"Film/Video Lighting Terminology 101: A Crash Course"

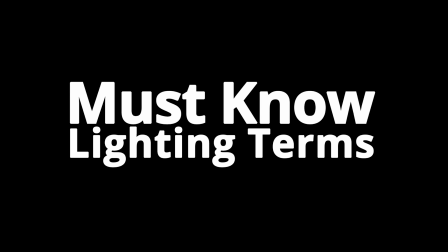(0:00)
Hey guys, Greg here from Lens Pro to Go, and today we're going to be dusting off a dictionary, and I'm going to be teaching you some basic must-know lighting terms.
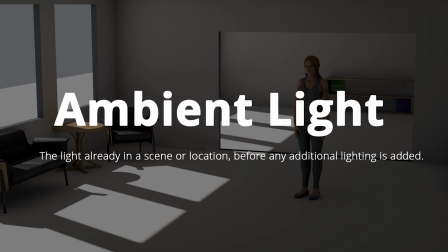(0:06)
Let's get into it. First up is ambient light, and this is the light that's in a scene or location before any additional lighting is added. So when you first walk into a room, any light that's there before you start putting up your own lights to light the scene is what's going to be considered ambient light.
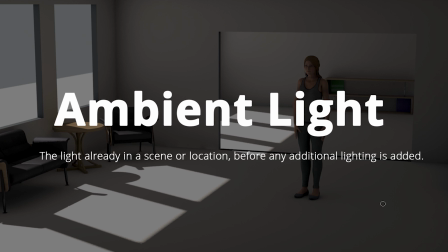(0:23)
This could be an office space if you can't turn off the overheads, or if you're in a studio, even the light leaks coming from under the door, anything that's adding light to that room is going to be considered ambient light.
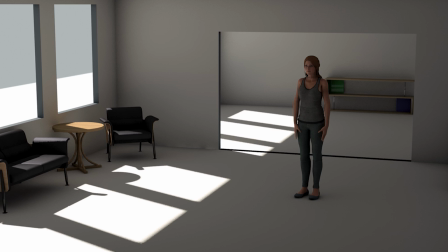(0:35)
So let's check out this scene and see what we have going on. So we have these two big windows in the front here. There's actually a third one that's off the screen from this light here. And then there's also three in this back room that are hidden behind that wall.
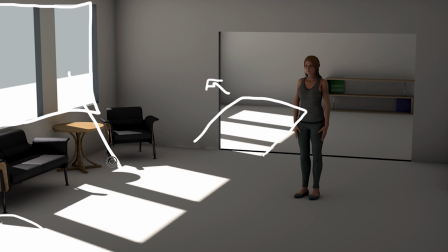(0:51)
Now, all of this light is considered ambient light. So it's coming from this window, bouncing off the floor, and then it's filling in this space with light. That's going to be what's considered ambient light. Let's take a closer look so we can see how it's affecting our talent here.
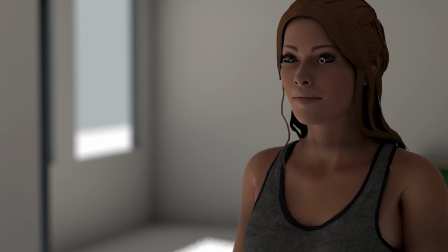(1:08)
Now, this could be a great thing. This is a great base to start with. It's a little dark, so you'd want to bump up the exposure a little bit, either bring in some other lights or change your ISO or something like that. But even though we have no lights set up in this room, you can see there's still some light on our talent.
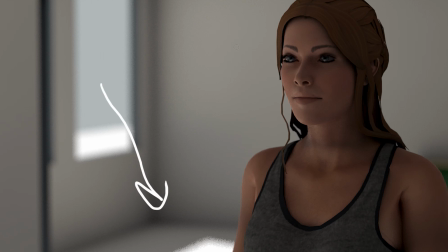(1:24)
It's coming in from these windows, like I said before, bouncing off the ground, bouncing off the room, and that is what's going to be lighting our subject. Now, if you want to start bringing in your own light sources, then you're going to be looking at getting a key light and a fill light.
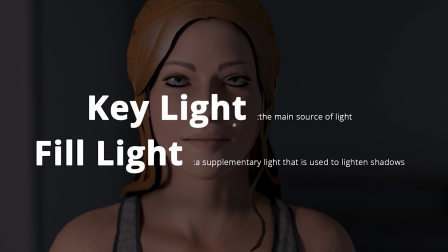(1:39)
And the key light is the main source of light, and this is what's going to be mostly illuminating your subject. The fill light, like it says here, is a supplementary light that is going to be used to lighten the shadows. So you're going to be using that to create the contrast between the key light and the other side of the face.
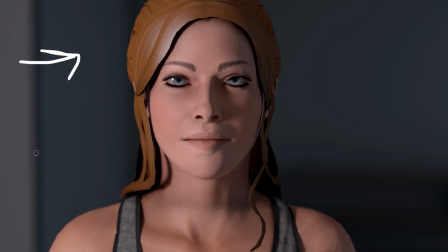(1:55)
So in this shot here, we have one key light which is coming in from camera left here and is illuminating the right side of our talent. This is what's going to be considered the key light or main light. Next, we're going to bring in a fill light.
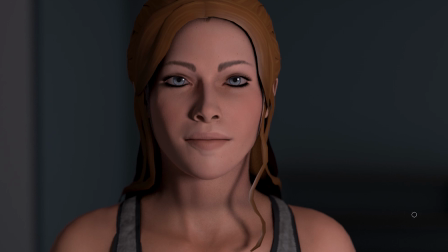(2:09)
And this fill light is going to be coming from the opposite side, so this is going to be coming from camera right, and is going to be filling the left side of our talent's face.
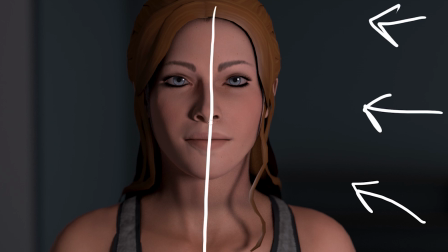(2:20)
There's also some wrapping around onto the right side, but it's still considered a fill light because it's complementary to the key light, where it's filling in the shadows on that dark side. Now if we go back to the key light, you can see here, you see all those shadows. Now here's the fill light, filling up those shadows, and then here's both of them together.
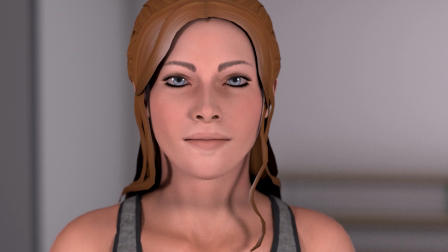(2:39)
We've also added a backlight just to brighten up the scene a little bit.
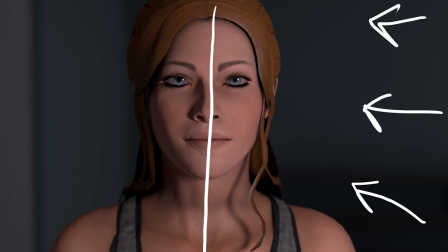(2:43)
But as you can see, going from key light, fill light, you can see how we've put those two together to create a really nice looking image.
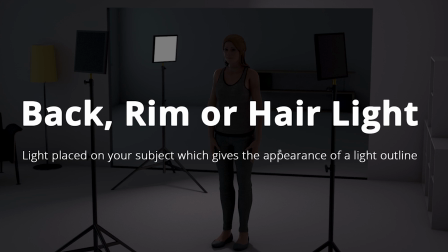(2:51)
The next light we're going to look at has a couple names, and this can be either called the back, rim, or hair light. They all do the same thing, just depends on what you're actually lighting. And this is a light placed on your subject, which gives the appearance of a light outline.
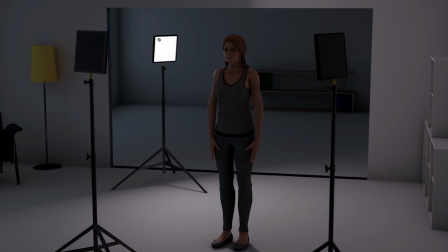(3:06)
Let's look at this scene here, how we have it set up. So we have one light in the background here, and this is going to be illuminating just this edge or rim of our subject.
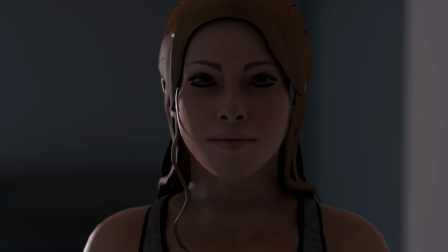(3:18)
If we jump in closer, you can see a little better on the face how it's affecting her. So again, that light is coming in from the back, and it's just hitting this edge here. It's not lighting the face, and it's giving some really nice definition to the edge of her body.
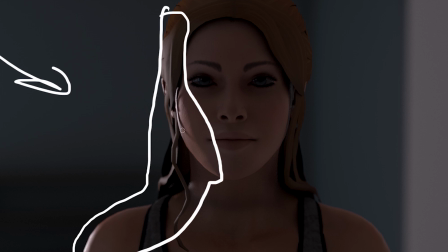(3:35)
What this light can do is also help bring your talent off of the background. If you look over here, you can see how her hair and the background color aren't that different. They're both fairly dark and they kind of blend together.
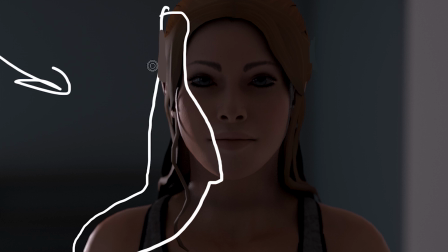(3:48)
Now if we jump over here and we just do some of this, you can see the contrast between the two is much higher. So that's going to help pull your talent off of that backdrop. And those are going to be the three main lights you're going to use to start lighting a subject.
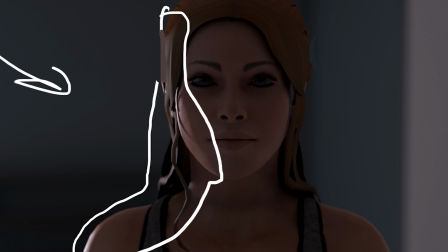(4:04)
The next thing you want to start thinking about is the quality of the light.